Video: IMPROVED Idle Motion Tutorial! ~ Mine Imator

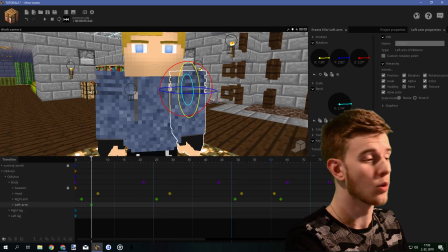(8:29)
Now let's do the other one and we will see what we have done. Same rules apply to both arms.
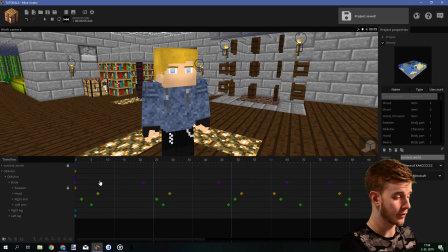(8:36)
Alright, if we take a look at this now, the part about being alive, always moving, works. What I'm bothered about is the legs. The legs are basically standing completely still, not doing anything while the upper body is moving.
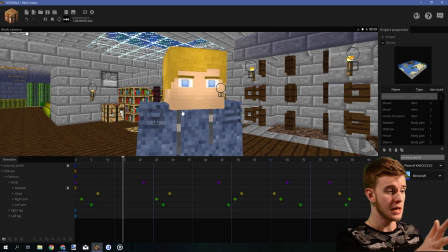(8:52)
If I were to have a shot like this is perfectly fine because the legs are not even visible.
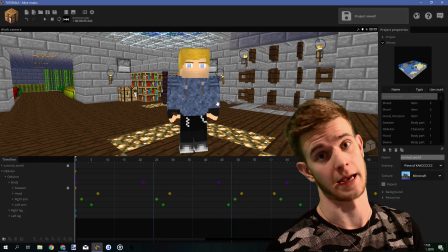(8:57)
But let's say I have a shot like this, which means I want to move my legs. Just to keep it more alive, if you're a beginner you don't have to do this,
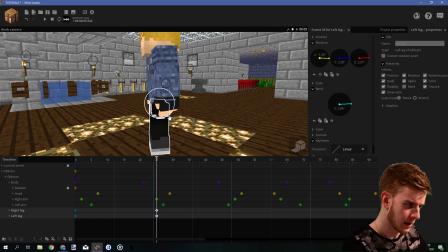(9:04)
but I want to move the legs slightly, bend them slightly, just so they have a bit of motion here.
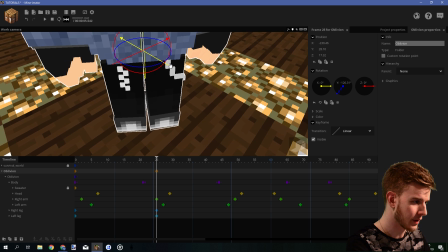(9:10)
And my Oblivion body is going to, of course, be placed on the same position here as the legs were before on the ground.
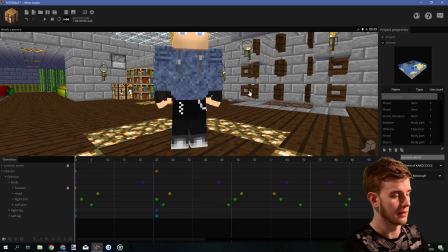(9:18)
And let's give all of this an ease in and out as well, because why not? It's slight changes,
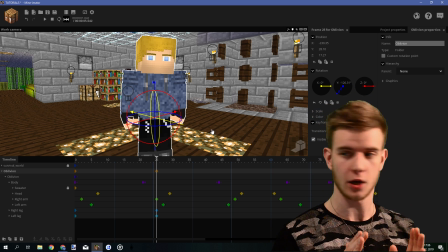(9:26)
but he instantly looks like more mobile because he's not standing in one place in the body, but he's moving as a character, as a whole.
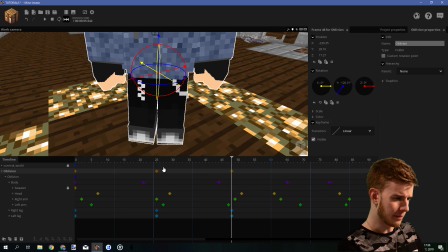(9:33)
So let's do this again, like this, like maybe let's make him stand a bit more on his right leg this time because he's about to turn in his right direction,
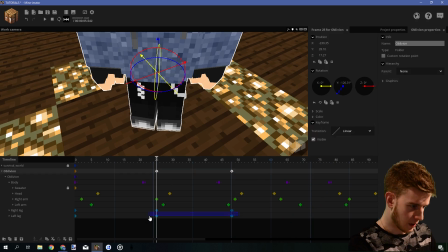(9:41)
so let's make him be prepared by stamping on the right leg. Give all of this an ease in and out because I want to constantly be applying the same keyframe to it.
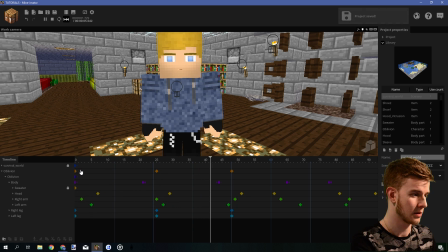(9:49)
So like this. Alright, this is kind of not working.
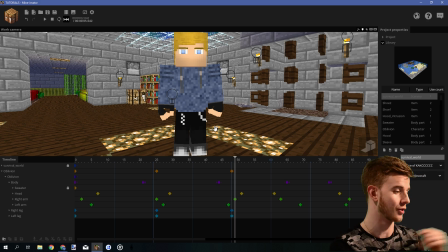(9:53)
The legs are going in that direction, but his head is just turning in the other direction, so not a good combination.
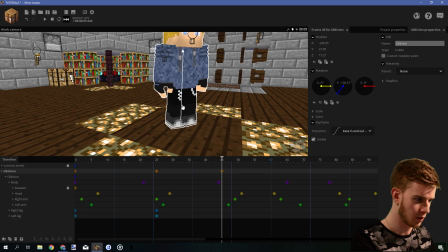(9:59)
Let's delete that. Maybe let's just make it go a bit down. It's on the same place now.
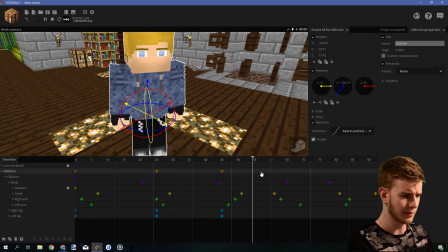(10:05)
So now, let's make him do a small step.
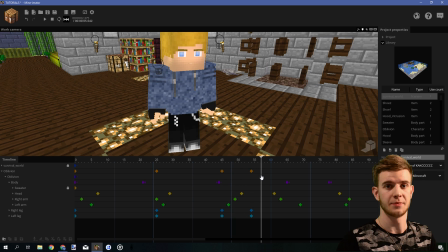(10:08)
It's gonna be still till this point, because like these 10 keyframes of the legs being still is not big of a deal, because the body and stuff are still moving, so it's okay.
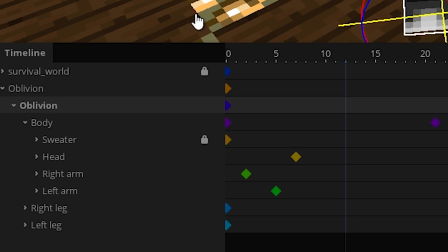(10:17)
Plus, we're gonna animate the character as a character, because this is a folder.
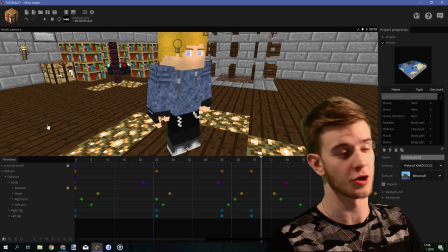(10:21)
Obviously, I have my character in a folder, because I always like to do smooth motion, and I recommend you do the same if you want to have realistic results.
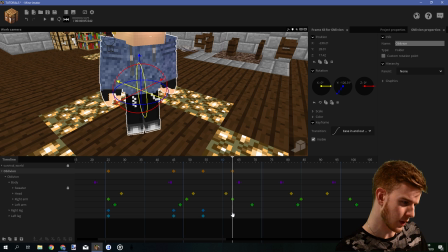(10:27)
Folders are awesome. He's gonna step on this leg. What's going to happen is this leg is gonna turn outwards a bit, just slightly.
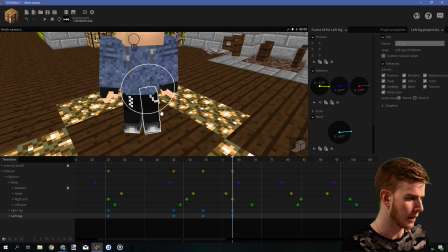(10:34)
Like it's gonna be a small step, just enough to make the character appear more mobile. And it's basically like this.
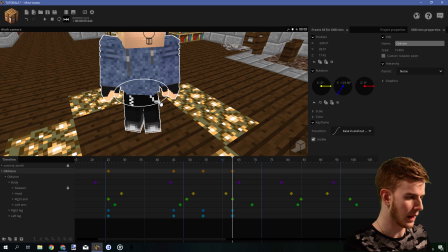(10:40)
The legs are going from this state to this state. Now we have to animate the entire character to do the same. So first I want to rotate him.
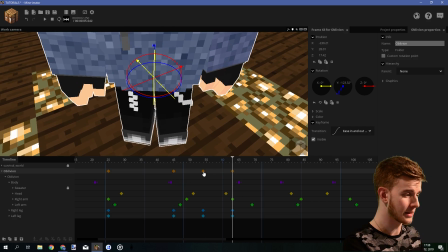(10:45)
The leg he is standing on is turned exactly the same way as it was before. So right now I think it should this. Is turned the same way. Now position the body to be, position the character for the leg to be exactly on the same spot as it was before. So this may be a bit inwards. This is perfect. Yeah! It's also not too big of a step for me to have to bend the leg and position it down like he took an actual step. It's basically like a small leg slide.
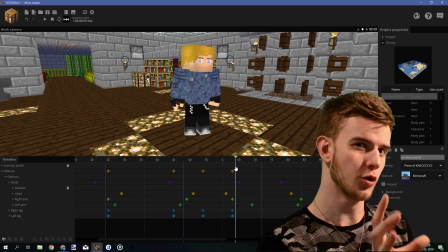(11:10)
So it's so there's not much effort needed, and at the moment it doesn't look too realistic, but we're gonna do something later which is going to make it look more realistic.
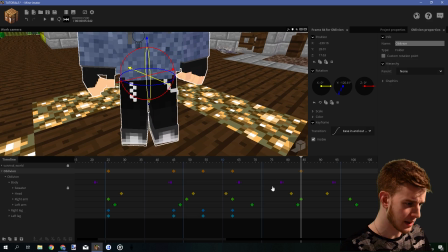(11:19)
So it's okay. Don't worry. He's standing on this leg. Why not bend it a bit?
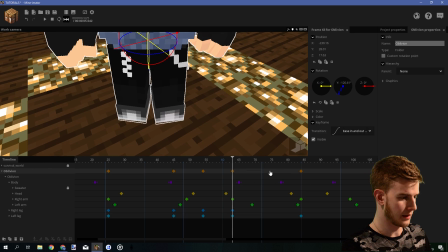(11:23)
I'm gonna move the body first, move it left, and the leg here is going to now adjust to the floor.
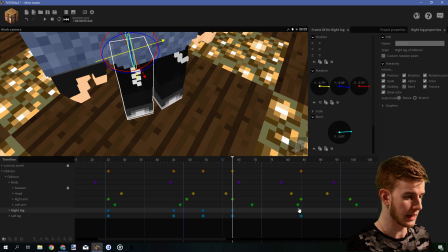(11:30)
Yeah, look, this looks like he took that step, and this leg is now also going to adjust to the floor where it was before.
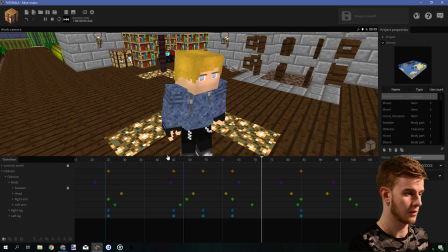(11:37)
Alright, close enough. Don't be lazy. Now we're gonna make those 10 or so keyframes of stillness,
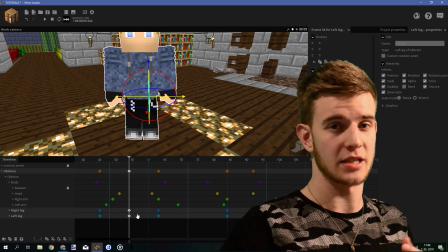(11:45)
and then we're going to make him step exactly on the same spot. But because he was once already standing on this spot and the legs are keeping a solid contact with the ground,
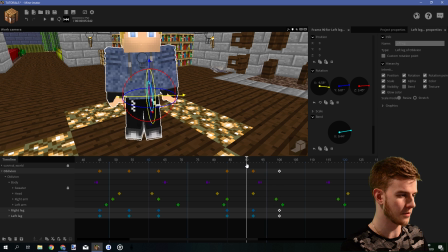(11:54)
I think copy-pasting the frames here would actually look pretty decent, so it's okay. Too much. This period of waiting, like these two I should be brought closer. Yeah!
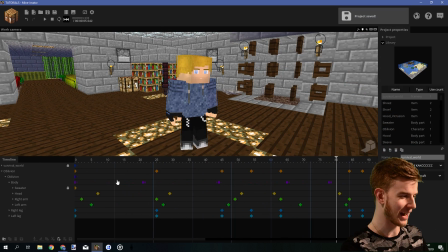(12:04)
I'm satisfied. Let's play this back now.
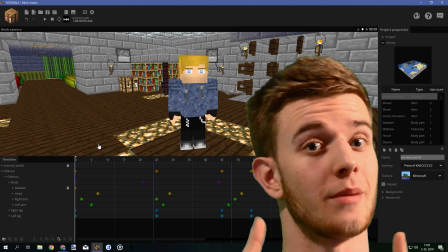(12:11)
It's really not much. Something to begin with, we're gonna make more. Next part is animating the character as a character.
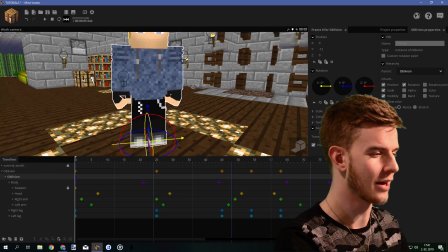(12:18)
Now we animate the folder going up and down, but the character still has the rotation point from the feet, which is good because we happen to want our character's feet to be keeping a solid contact with the ground. So if I turn him from the feet are still keeping a solid contact. And I like to use this feature a lot.
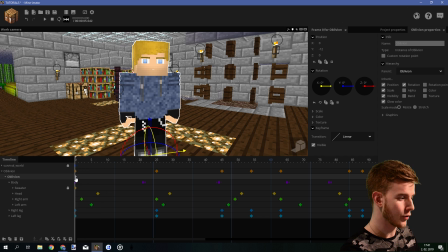(12:34)
Plus, this is a chance for you to further overlap everything.